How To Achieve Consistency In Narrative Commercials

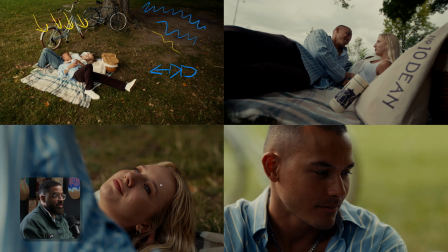[20:29]
It's not just necessarily continuity with your camera positioning and blocking, it's also continuity with your lighting, which is super important.
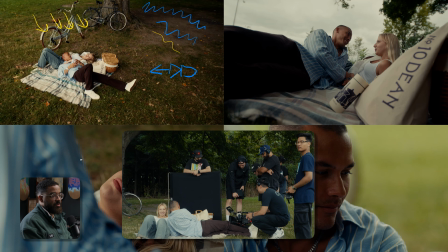[20:35]
And what we did with that is we actually had two things in play here, which was a 600C Pro 2, as well as just a floppy tinted off, really above them, blocking out a bunch of the light.
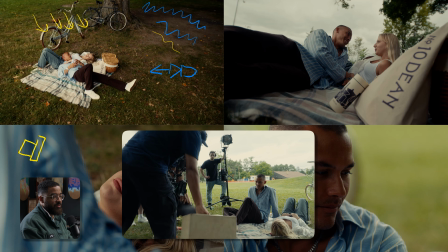[20:46]
So off in this corner, I'm just gonna start off with the easiest one to really look at. I have a 600C, and this is with a Fresnel, so this kind of gives me a little bit more punch.
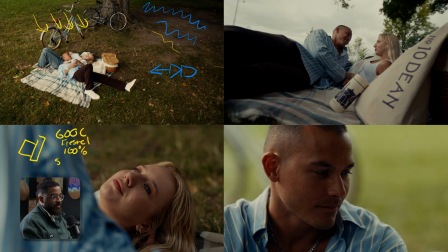[20:55]
And this was set at 100% just to what we were dealing with, and 5600 Kelvin, because I'm just matching the daylight that is all around us. So that is kind of lifting her side of the face, and then you can actually see that little catch light in her eye.
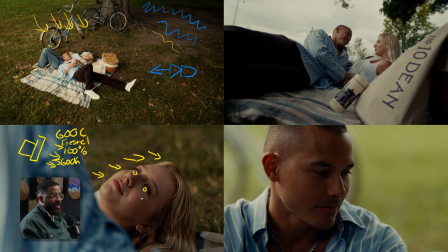[21:11]
We're dealing with a point source. I would have loved to have an M40 and then basically a big 20 by and blast through that, so I'd give a massive catch light. But again, this was a montage commercial. We're moving pretty fast and we're using this light basically on V-mounts. And then every time we were rolling, I would have my gaffer turn it on.
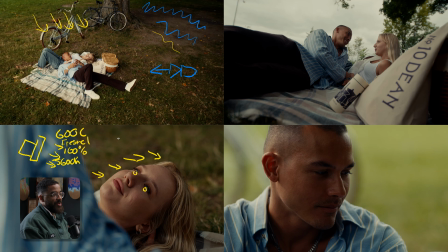[21:28]
And every time that we would cut, I had my gaffer turn it off because I just didn't want to burn through batteries, and I knew that this was going to be quick and a new battery is going to be enough. I didn't need a full-on generator to do that. And that's why I love to use aperture lights.
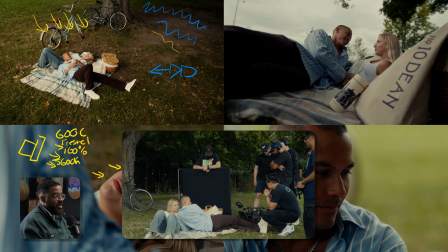[21:39]
And then on this side, to add a little bit more contrast, we actually tinted a floppy entirely over,
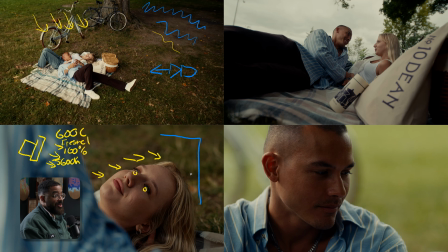[21:45]
which I was very surprised with how close we had to get this, because at some point it was almost running and interfering on the camera. And this is giving me some contrast back into her shadow side of the face, where we established that. And then she's getting the natural Rembrandt lighting from all the soft, as well as getting a nice edge.
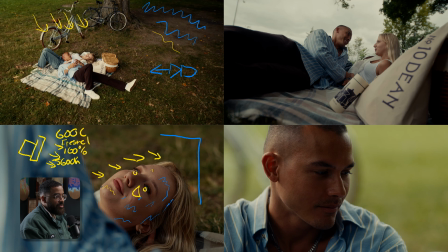[22:03]
So basically we have all this soft light coming in, and then on the edge of her face, which gets popped out a little bit, that's where the 600C is kind of kicking in. So that is me playing with my shadow side and then my light side as well. And then we did the same thing, is we kept that 600C Pro kind of position on the same side, same settings as we had here.
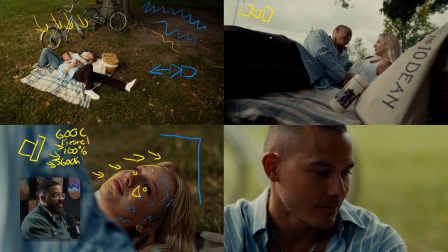[22:23]
We kind of had a roller stand, and then every shot that we're kind of getting, I just kind of had my gaffer keep it on this one side here. On this side, it's here. This side, it's over here. And on this side, which we're going to talk about later, it's on there as well. But again, we get that soft light, and then we get a kind of a punch on the edges of their face, which kind of brings everything up.
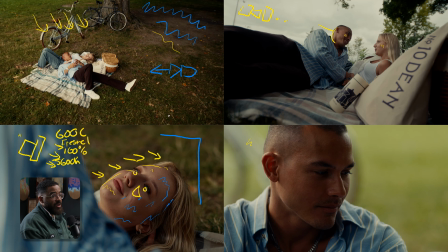[22:43]
And then we also just kept that floppy there, trying to give us more contrast and everything here. So that's just really picking one side and then keeping that with that. If I put that light over here and started up, and if I want to pop her out and then establish that the shadow is over here,
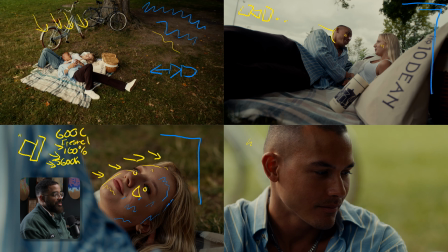[22:58]
but then I would get a total different lighting continuity if we look at his face here to here, and then if we look at her face here to here. I'm gonna keep that shadow on this side, I'm gonna keep the highlight on that side of her face and not pop out the back of her hair. And we established that in the wide. And then we did the kind of same thing here where we had that floppy kind of tinted over.
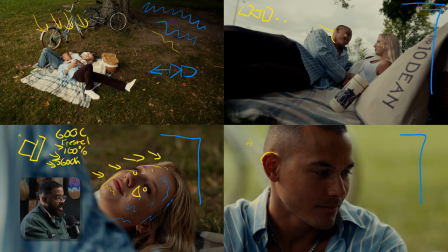[23:17]
And then here you can kind of see that kiss of light that we have. I like working with multiple different light sources. In this case, I'm working with the soft light that kind of gives you that naturalistic and very soft lighting. And then here we're dealing with a low contrast ratio.
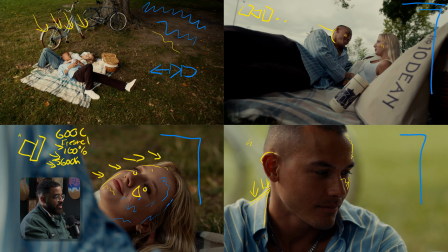[23:31]
But if you look over here, we get that light, nice patches of bright light and then popping out his ear and the back of his head just to give us some night interest. When you talk about interest, when you talk about contrast, especially when it comes to lighting, I'm trying to constantly build a checkerboard of color as well as just light and dark.
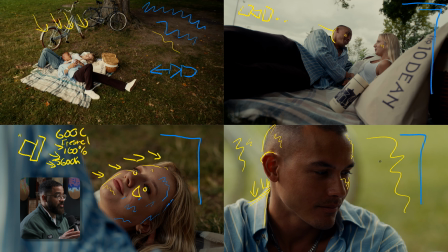[23:48]
Here, the background is super light just due to that we're in a bright sunny day and that these two are under a tree. So that's perfect for my contrast. I get a nice pop of light here that's kind of slightly brighter than the background.
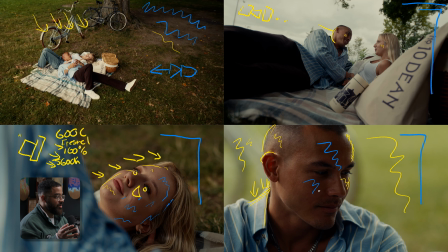[24:00]
And then I get a nice shadow on the majority of his face, which goes into a nice gradient of going to a lighter. So again, we have that light, even lighter, dark, light, and then even lighter again, and then kind of something mixed in between.
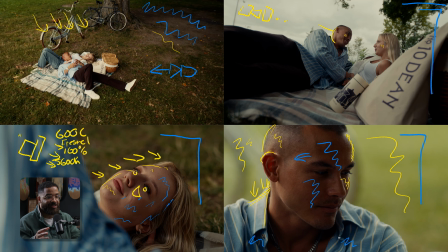[24:15]
It's not necessarily always going to be a checkerboard planning of light, dark, light, dark. You're kind of mixed all over the place. It's kind of like a mosaic But if you establish that you have kind of one light, then a dark, and then another light, that's what we're talking about when it comes to the checkerboard of contrast, especially when we're talking about light and dark.